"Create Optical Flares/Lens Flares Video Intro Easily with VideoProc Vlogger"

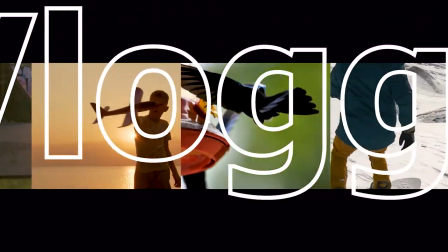Hi everyone, this is Carol. Welcome to the official channel VideoProc Vlogger.
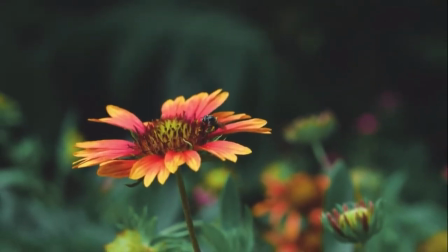In today's tutorial, we're going to show you how to use some simple footage to create an optical flares intro in your video.
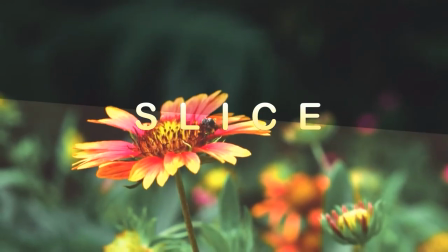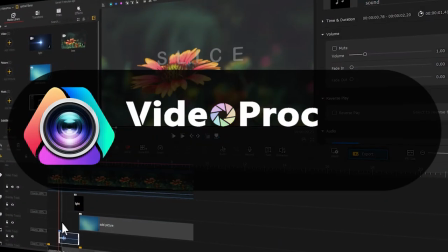You can free download the software through the link we put in the description box down below.
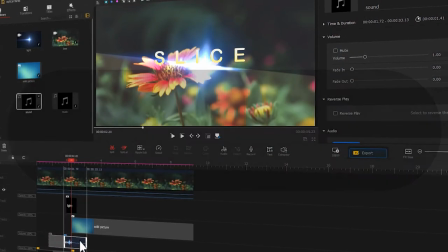And now, let's get into today's video.
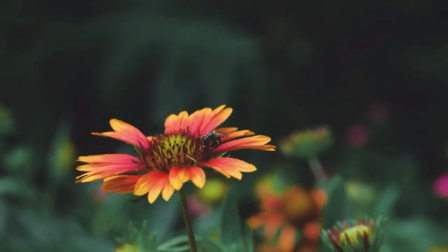Let's take a quick look at a sample here.
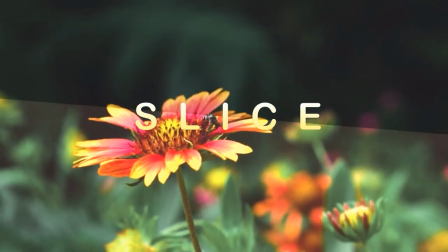We can notice that the elements in the video image change around the optical flares effect, so we might need to work on the effect first.
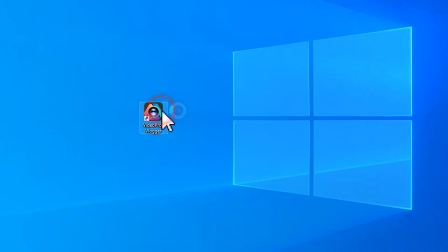Launch your software. Create a new project.
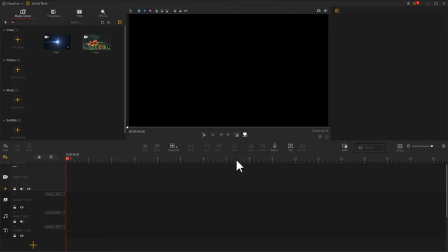Import a video clip and the optical flares materials into the software. Drag the Holly B video into the video track.
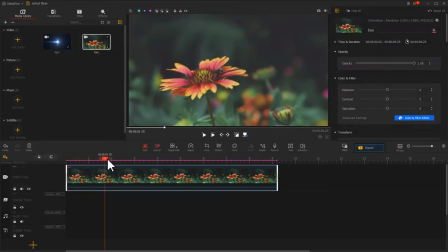Move the playhead to the point where you wish to add the optical flares effect. Then, place the optical flares video to the overlay track. And move the playhead to find a frame where the flares are most visible.
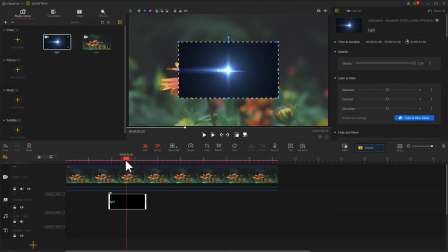This action could be helpful for the subsequent editing work. Then, come to the preview window. Adjust the rotation angle and the size of the flares.
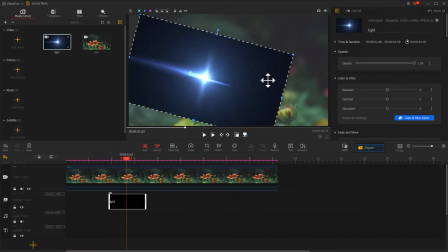And enable it to cross diagonally from the top left to the bottom right on the image to create a cutting screen effect.
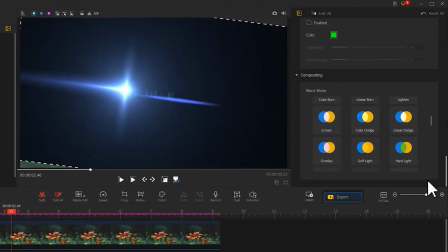Once you have finished your adjustment, go to the inspector on the right, find blend mode, choose screen mode.
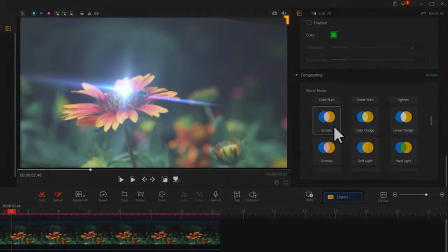Preview the effect in the preview window.
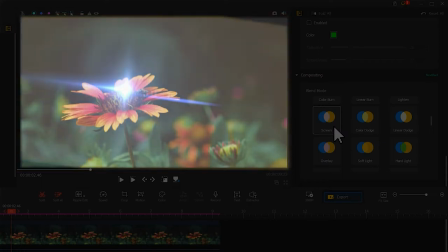We could see there is an edge noticeable between the light emanating from the flares and the video image.
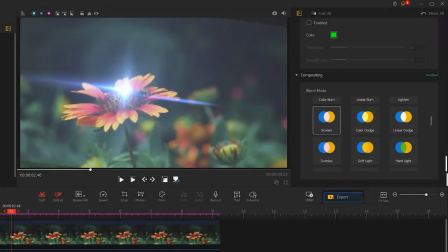Don't worry, we can fix that. Scroll up in the inspector and find Color and Filter Editor.
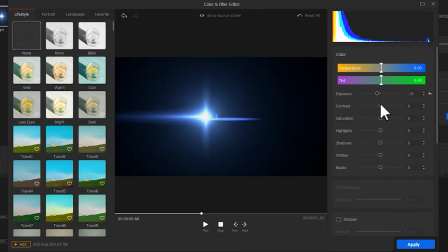Click it. Adjust the parameters in the customer area on the right hand to make the flares more visible and focused on the image,
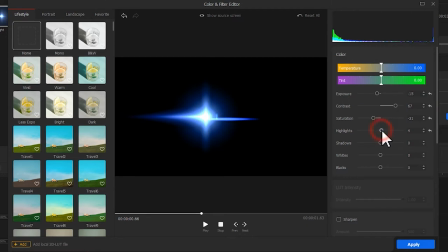and at the same time to weaken the edge.
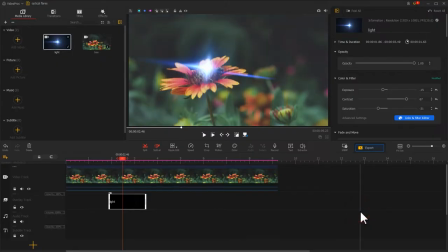Hit Apply. Now we can see clearly the effect blending well into the image. Play and preview it.
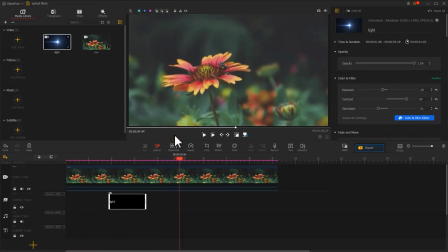Let's do some about the speed of the effect, which we can see is moving rather slowly on the screen. Find the speed icon in the toolbar and open the speed editor panel.
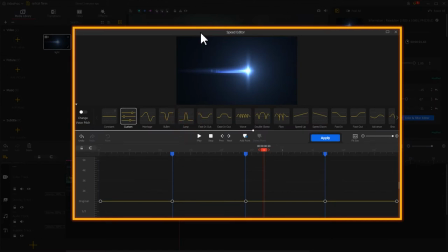We use a jump preset to make the flares reach at fastest speed when it gets to the center of the image. This also helps enhance the visual impression of the flares cutting through the screen in the video. Adjust the keyframes again.
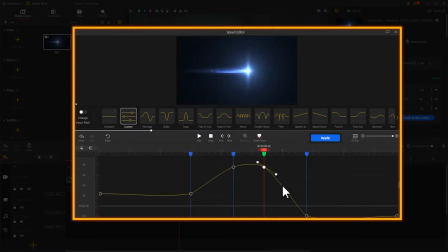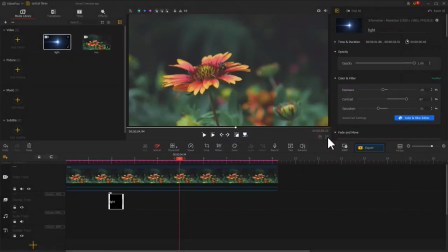Hit Apply. And let's play and preview how it works out.
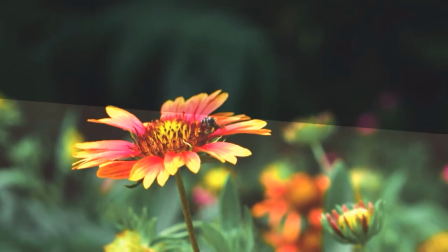Move along. We're going to create an effect where the image frame follows the moves of the flares to cut a screen.
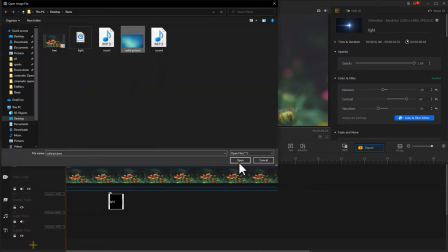Import a background image with solid color. Find the plus icon on the leftmost side of the overlay track.
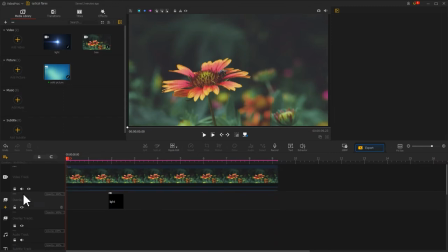Click it to add a new overlay track. Move the playhead to the frame where the flares get to the center of the screen. Then, drag the solid color image to this point.
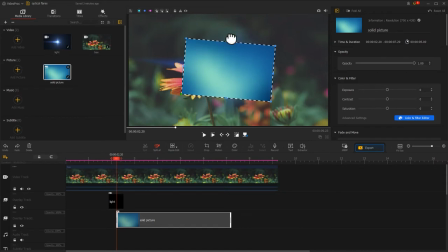Again, adjust the rotation size in the preview window to ensure the image
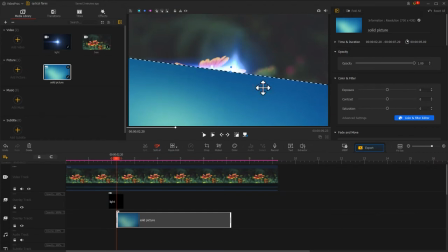covers half of the main video screen and keep the edge of the image in line with the flares.
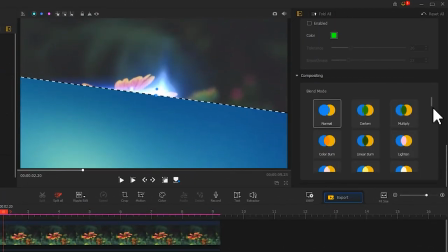Then, we come to the inspector and find blend mode again. Choose divide mode.
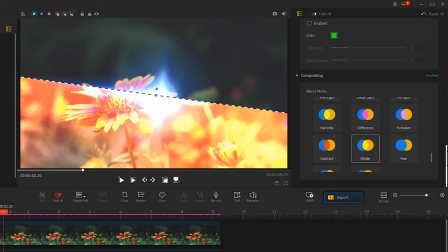Well, it looks a little bit too much here.